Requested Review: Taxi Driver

Before we're getting into this video, I need to say that I have seen the documentary Life Itself about Roger Ebert, but I will not be reviewing it just yet because due to transportation issues I got the film a bit late. Even though the film was only about five minutes in, I do not feel right reviewing a film without having seen every single minute of it. So I'm gonna see it again sometime soon and then review it. And with that said, on to Taxi Driver.
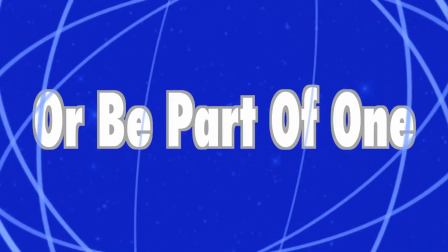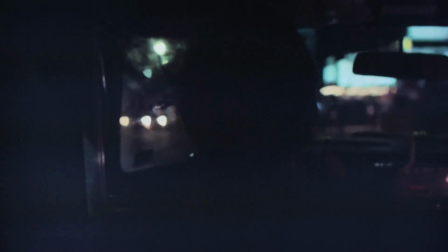Taxi Driver. I really love this movie. The story finds a young Robert De Niro stalking the streets of New York via a taxi cab.
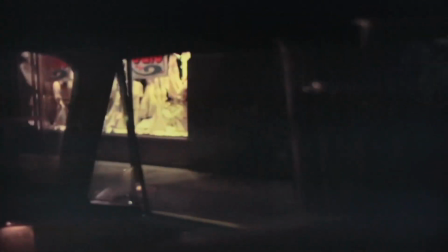He is a very lonely Vietnam veteran who traps himself inside the cab all night and is willing to give anyone a ride. It does not matter what they do or say, he just drives and keeps quiet, his eyes slowly darting back and forth across the streets. It's a very quiet, eerie, dark, and thought-provoking portrayal of New York, and it features a one-of-a-kind performance by Robert De Niro.
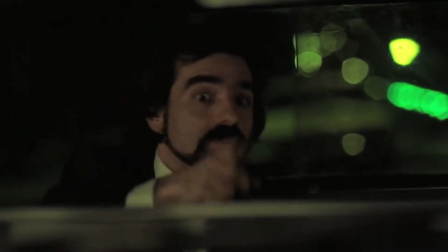It also houses a cameo by Scorsese himself, which is one of the greatest director cameos in cinema history. Saddest thing is, when I saw this film for the first time, I was looking out for that cameo, and when it came on, I didn't even realize it. I then rewatched the scene after a friend told me that that was, in fact, Scorsese, and when I saw it again, I was blown away. The interesting thing is that he only did it because George McMulley, who was supposed to do it, sustained an injury while shooting the farmer. Imagine if he hadn't gotten injured. It's a very bittersweet thought. What is also bittersweet is this movie as a whole because it is so well made, so well acted, it has one of cinema's most gut-wrenching final shootouts, and the script by Paul Schrader was written in five passionate days. movies, but it is one of the most difficult films to sit down and watch. I have seen it a total of three times now, none of them have been on a whim, I have had to be in the mood, but each time I have watched it I have found something new to love, and this time it was the shot that Scorsese claims is the most important shot in the movie.
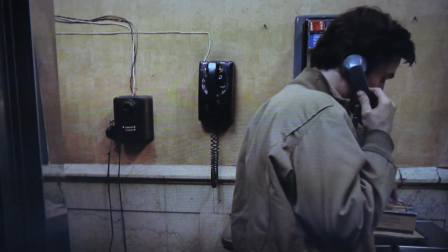This one. The first two times I saw this shot, I did not like it, I thought it was distracting from the conversation between Travis and Betsy,
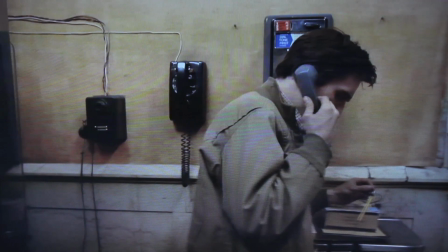but I now view it as Scorsese moving the audience away from an uncomfortable situation. I find this interesting because there are a lot of uncomfortable moments in this movie, but the camera only diverts from this one, a phone talk between a confused man and the woman that he admires.
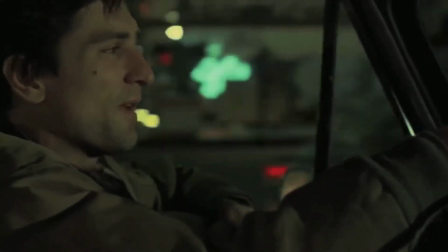I'm thinking it could symbolize how when it comes to a man's work, he knows whatever the problem,
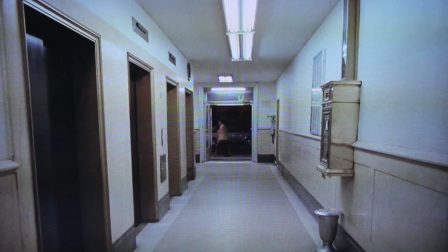it needs to be dealt with head-on, but when it comes to relationships or potential ones, the problems are like long, desolate hallways men look to avoid at all costs but have to confront at some point.
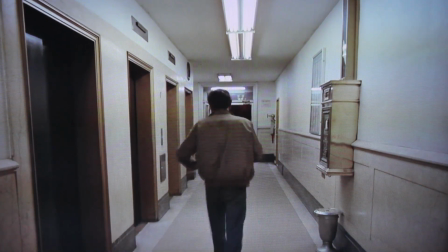Because nobody wants to walk down that, but everyone does at some point.
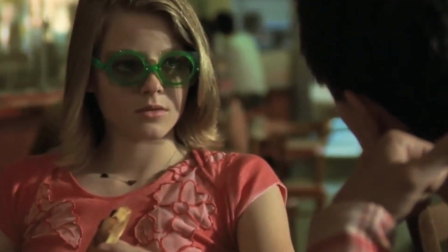Lots of Love also goes out to Jodie Foster, who pulls off a role Few Could at 12 years old.
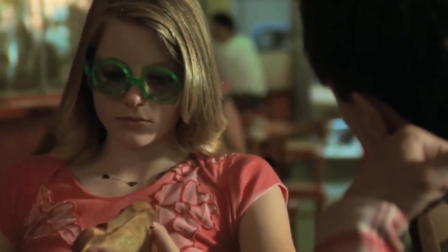A lot of actresses audition for that role, but I cannot imagine them being as memorable as she turned out to be. But despite all the love I am giving this film, I cannot recommend it as the kind of film that you pop in to escape from the outside world. It's also not the best date movie. But it is the kind of film that a cinephile like myself can study and analyze until my brain hurts. But thankfully my brain does not hurt just yet. I am giving Taxi Driver 5 out of 5 stars. Thank you very much for your time. Have an awesome day. Thank you.